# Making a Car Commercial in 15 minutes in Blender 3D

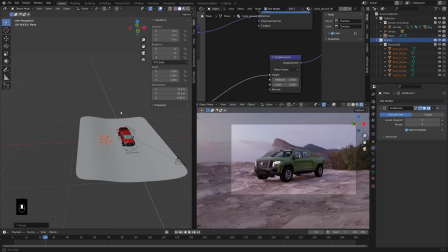248s
But this is where I'm adding in those rock assets. So that's just a quick way to give some detail to the background.
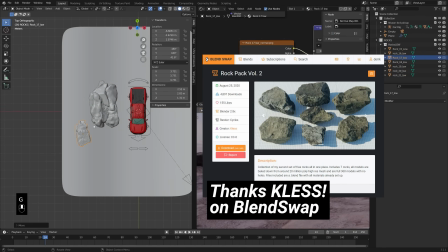255s
Now, the particular rock asset that I'm using came with both high poly and low poly versions.
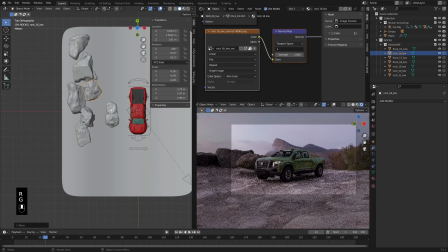261s
So I actually went into that file and split off the low poly versions into their own collection.
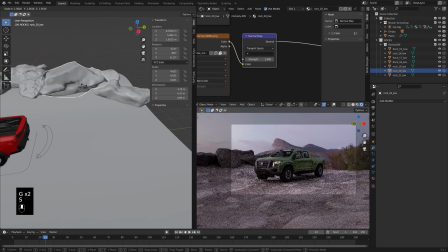267s
And that's what I appended here. If you append them all right from the file, it'll probably have both of them.
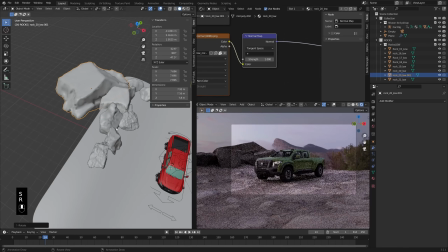272s
And you can use the high poly, of course, if you're doing a close up shot, but the low poly ones, I think worked fine for what I was doing here.
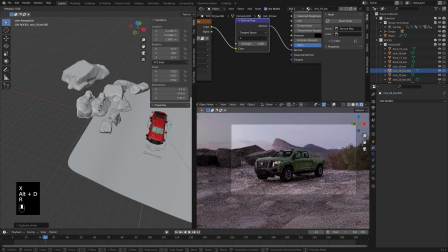279s
So just kind of scaling those up super huge, kind of giving a little bit of a background.
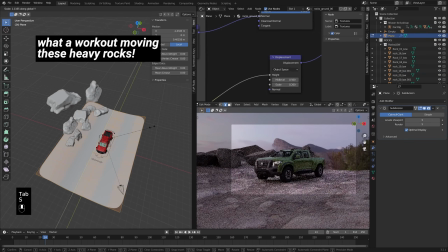284s
You know, the HDRI is doing the work of the sky, but you know, just adding in those rocks in the back kind of just helps break up that edge of the ground plane.
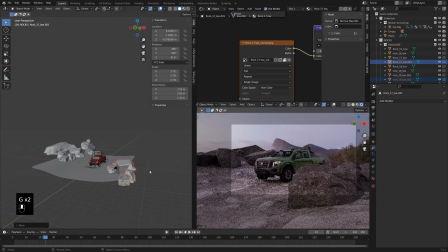293s
So just scaling that out a little bit so that I had some more space to work with.
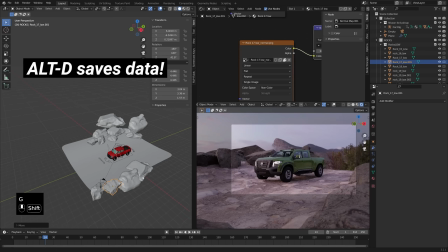299s
And when I'm duplicating these rocks, I'm using Alt-D so that those are linked duplicates so that they're not taking up too much extra data.
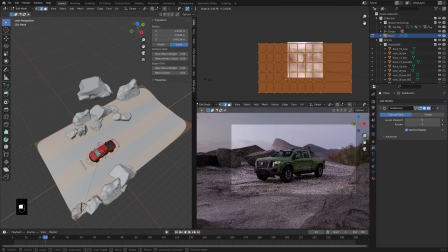307s
But putting a little bit in the foreground there as well, it is a good idea to kind of think about your camera shots before you start adding those in.
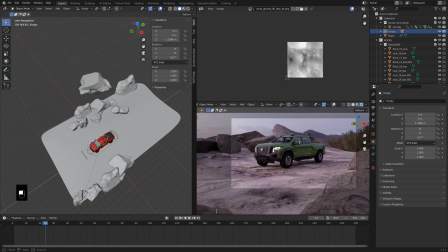315s
So I just rescaled the ground plane there a little bit and then re-unwrapping it so that there was no stretching with the texture,
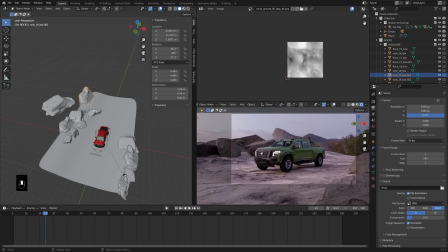322s
but you wouldn't really even see it with it kind of further in the back there. But I wanted to take a moment and talk about the sponsor of today's video, Skillshare.
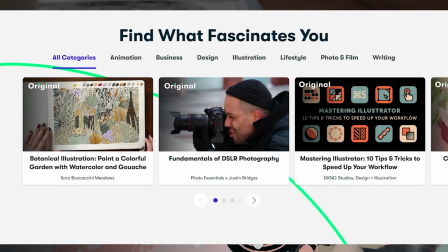331s
Skillshare is an online learning community with thousands of super sweet classes on an insane breadth of topics from personal growth to business and yes, of course, Blender.
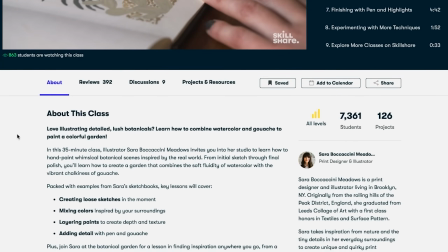340s
For me, even though I'm quite comfortable with the basics of Blender, I'm super passionate about Blender education,
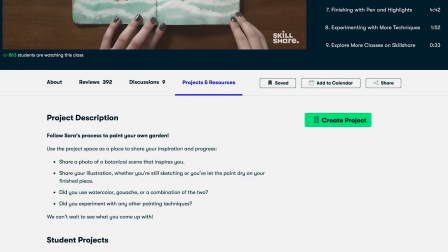345s
so I wanted to see how my good friend Southern Shoddy went about introducing the basics.
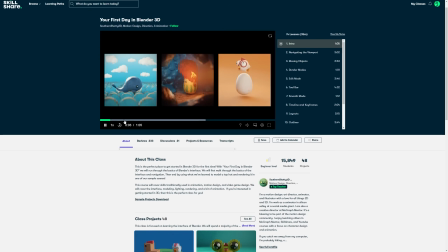349s
Blender is a difficult software, of course, so this was a great way for me to put myself in a beginner mindset and think more deeply about what it was like when I was just getting started.
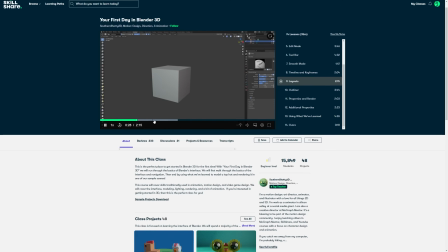358s
If you're feeling like you need a run-through of the basics, then I highly recommend checking out your first day in Blender 3D by Southern Shoddy.
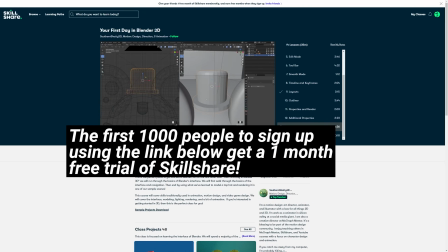366s
How might you check it out? Well, lucky for you, the first 1,000 people to sign up using the link below will get a free one-month trial of Skillshare,
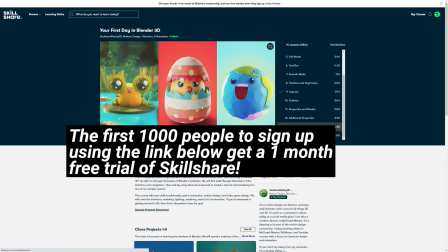375s
where you can check out this course and the whole other range of courses available on Skillshare.
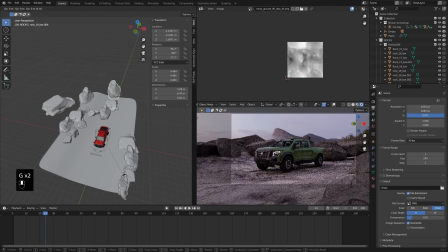380s
Now thinking a little bit about the actual animation, change my frame rate to 30 frames per second,
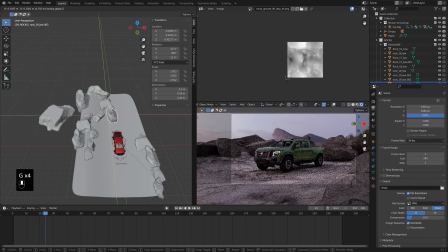385s
and at 8 seconds, 240 frames, I believe is what I settled on for this animation, but yeah,
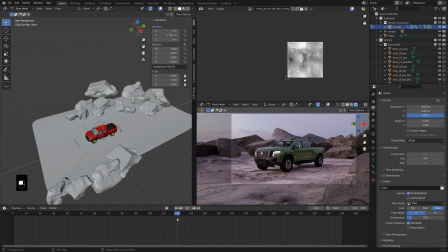392s
just kind of adding in more rocks, kind of moving them around. Just, you know, when you're duplicating rocks, good idea to kind of rotate them around, scale them so that, you know, you don't want to see the same exact rock asset from the same angle.
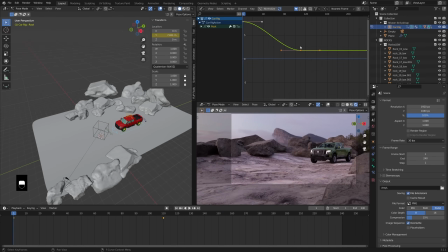406s
So now in pose mode, I'm actually adjusting the Y
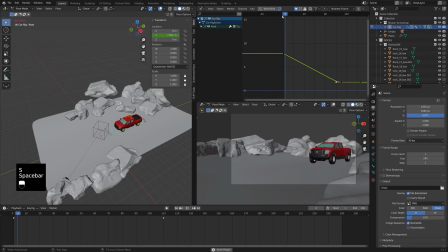411s
location of that main kind of controller just to have the truck kind of coming into the scene. And then in my graph editor,
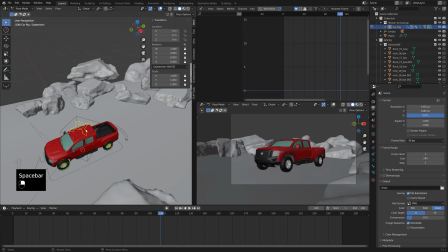420s
just kind of adjusting the curves so that we've got sort of a nice coming in and then stopping animation.
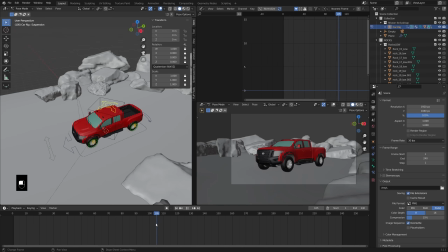428s
Now, again, we're in 2x speed with this time lapse. So, you know, it's going to look twice as fast. But just having that come in and come to a relatively quick but still eased stop. And then this part was a little bit more tricky, just adjusting this kind of forward rock.
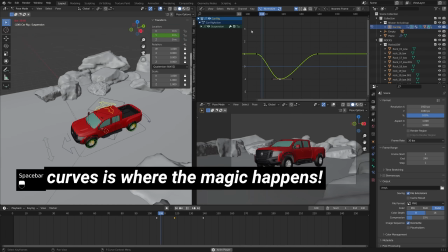446s
You know, like when a car would stop, you kind of have that an object in motion wants to stay in motion.
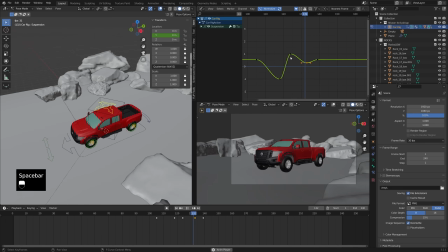452s
So just sort of adding a little animation to that. You can do it as simple as you want, but I just kind of, in the graph editor, sort of duplicating some keyframes there so that it kind of like, yeah, just got kind of a nice rock and settled back into its flat place there.
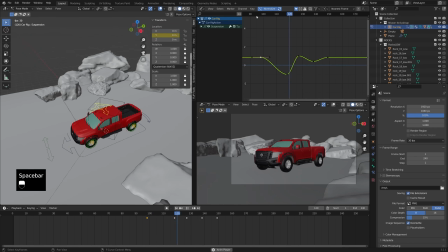467s
So just adjusting those curves until it feels about right. And it's looking pretty good.
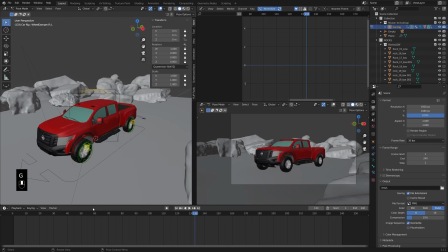473s
So I think I left it about right there. Of course, the graph editor is always the place you can spend the most time making things look super nice.
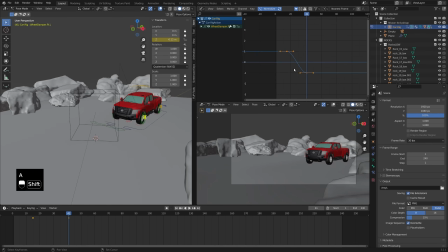482s
Now, I did also add a little bit of animation. This rig really is fantastic, by the way, thanks to the person who uploaded this truck model here.
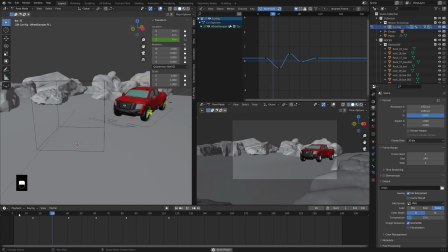492s
But just added a little bit of animation to that kind of front left wheel,
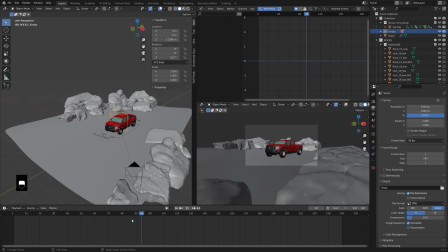498s
just so that it sort of looks like it's going over the rocks and stuff. And you can't actually see the displacement in the if you're not in the rendered view.
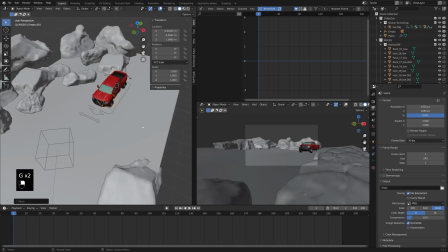506s
I think there's some settings that will allow you to see that, but I think later on I'll actually, you know, make sure that there's not too much intersection happening.
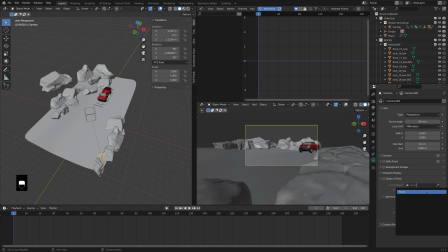514s
So right here, adding in a empty that I use as the focus object.
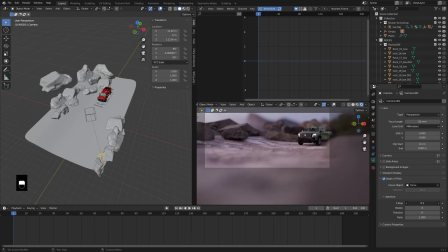519s
So using depth of field is great here to kind of help blur the background a little bit.
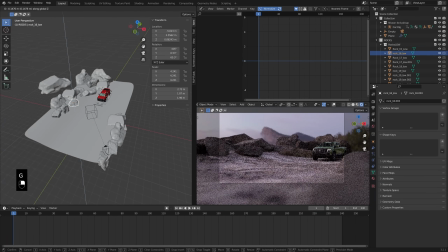524s
And then obviously those rocks in the foreground. So just in the camera settings, turning on depth of field and setting the focus point to that empty.
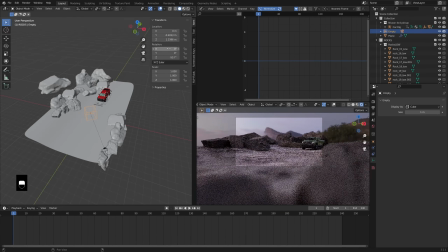533s
And that empty I parented to the truck object itself so that kind of, and you know, the focus stays on the truck, but you've got this nice depth of field happening in the foreground and background.
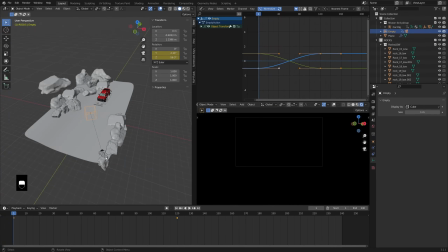544s
So now just adding, you know, you could add the animation to the camera itself, but in this case, I wanted to just add it to that empty that it's parented to.
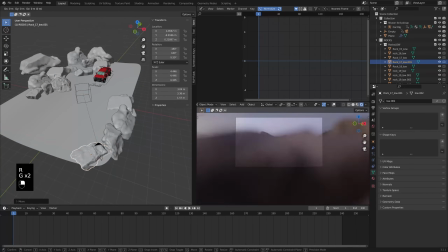553s
Now I wanted to kind of have it panning up a little bit.
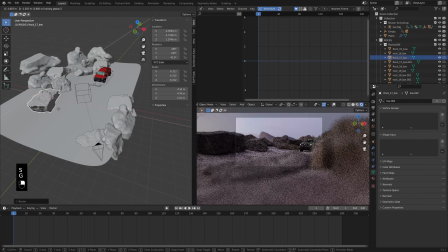557s
So now that my camera shot is a little bit more figured out, sort of just moving these rocks around so that they, you know, aren't in a bad spot.
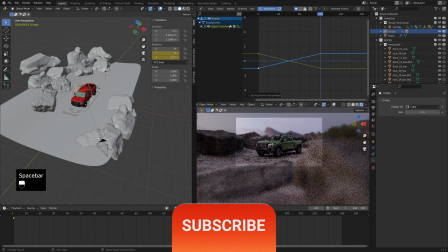565s
And then also making sure I don't have too many rocks that are just off screen, because that's another thing that's just going to slow down your render a little bit.
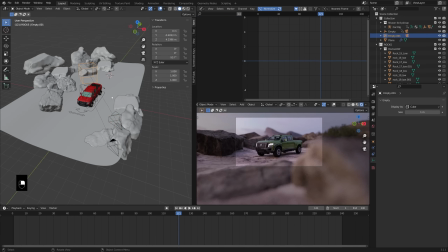571s
And if you can't see them, you don't want to have them in there. So just kind of getting the shot set up nicely.
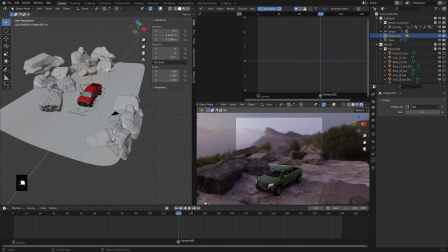577s
And then duplicating both the camera and the empty it's parented to so that I can have sort of a second shot.
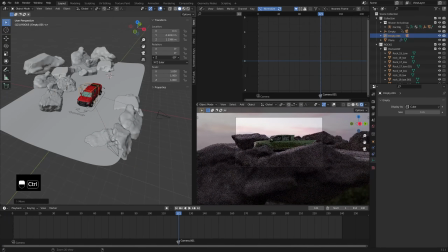585s
And the way I'm adding that second shot is by adding markers. So on the first frame, if you press M in the timeline, you can bind a camera to a marker, I think, or just in that marker dropdown.
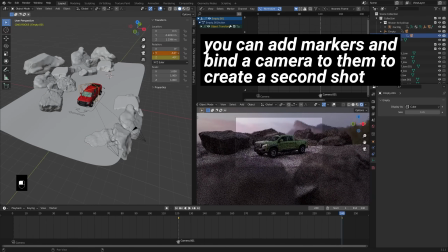595s
And what that'll do is just basically say, you know, at this point in the time frame or in the timeline,
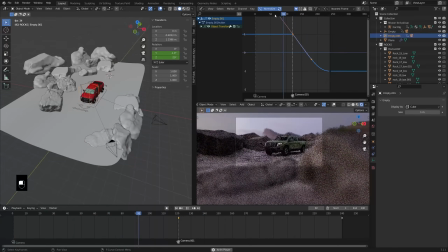600s
you'll have this camera, and then, you know, moving halfway through the animation, but on frame 121, adding another marker where it switches to that second camera, which you can see I'm giving its own animation to that camera.
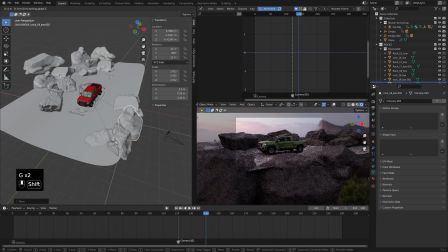613s
Now, to make these shots seem sort of consistent, I wanted to have the sort of speed of motion remain about the same.
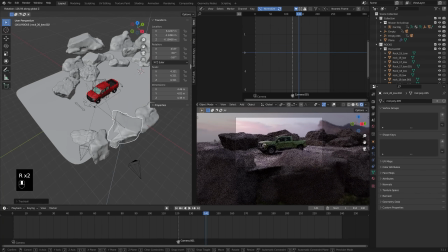622s
So that's just something in the graph editor, just kind of tweaking those curves, you know, how much motion there is so that, you know, it's not too jarring when you're switching between the shots. You know, it's not perfect in the example I did, but obviously something with more time that you can, you know, get looking exactly right.
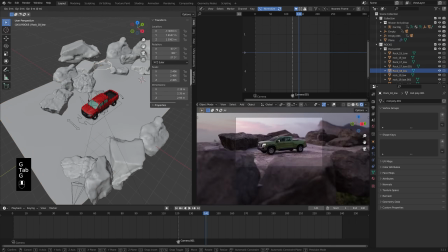638s
But I think it turned out okay. Now, right there, just sort of making some adjustments to the rock placements as well as the ground plane so that there's,
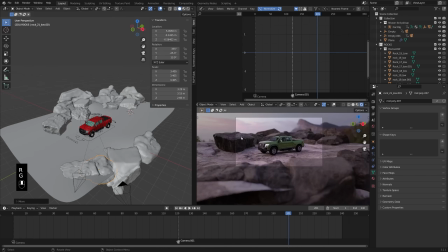648s
you know, just you got a nice composition going on. Nothing's intersecting too much.
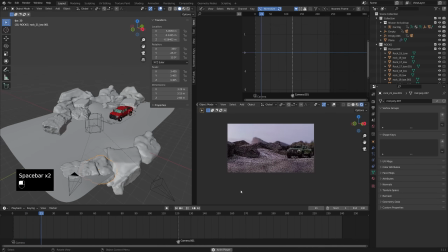653s
You know, obviously want the car in the middle to be the hero, but, you know, still have a little bit of that detail in the foreground and background.
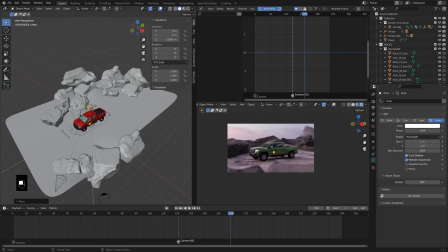661s
So I set a render border there so I wasn't getting too distracted by the things outside. Control B was a hotkey there.
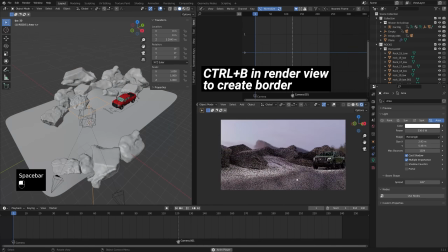669s
And then just to make it look a little bit more cinematic, adding in a rectangular area light, turn up the power.
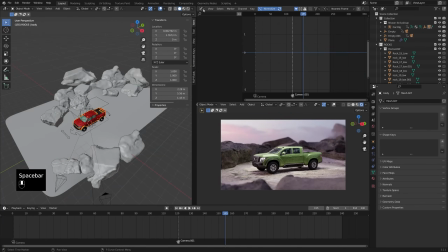675s
And then I don't do this a lot, but I adjusted the spread so that I wasn't getting so much light on the surrounding rocks, but instead it was kind of just pointing down
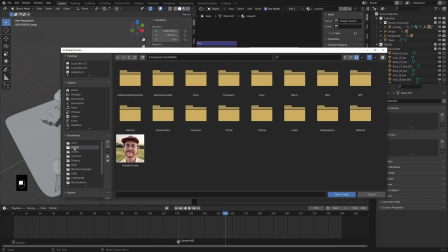686s
onto the truck itself. So it kind of comes into that light. Now I'm going to add an image texture here, but just sort of playing with the colors.
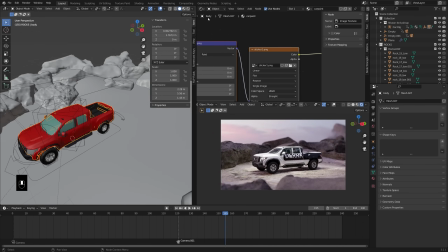693s
The material set up really nice right off the bat, but this is my classic sticker sheet.
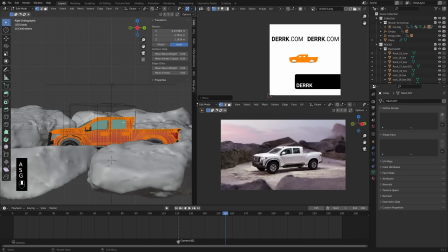699s
You know, if you want to add some decals to the truck, I encourage you to just, you know, make a black and white file and then use that.
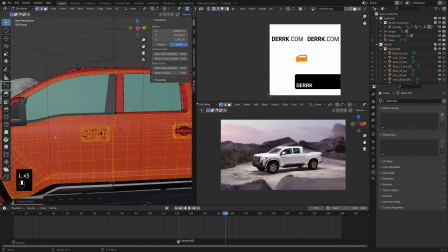706s
And then just very simple project from view,
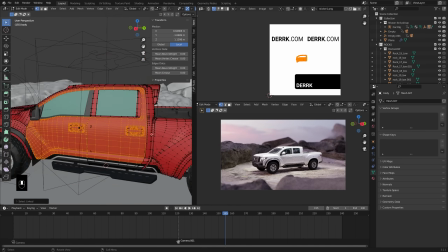708s
just sort of pressing L to select these islands here and just getting the areas that I want to have the decal on all selected.
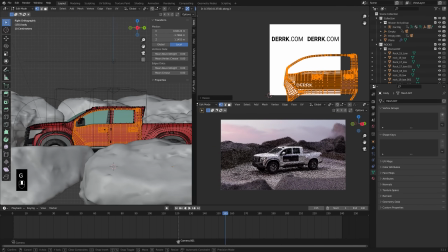716s
And then I think I just had done a project from view to get the UVs. So just going into the side view and then U project from view and then
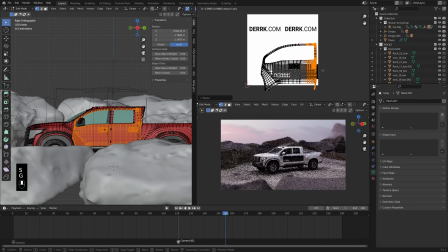725s
just kind of placing that right where I wanted on that quote sticker sheet.
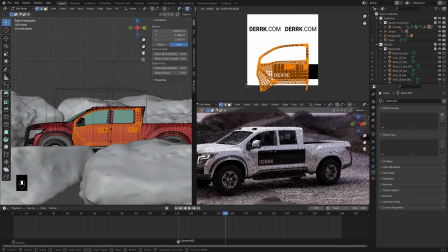730s
Now, a lot of people always ask me if I can, like, where can I get the sticker sheet, but just use any software.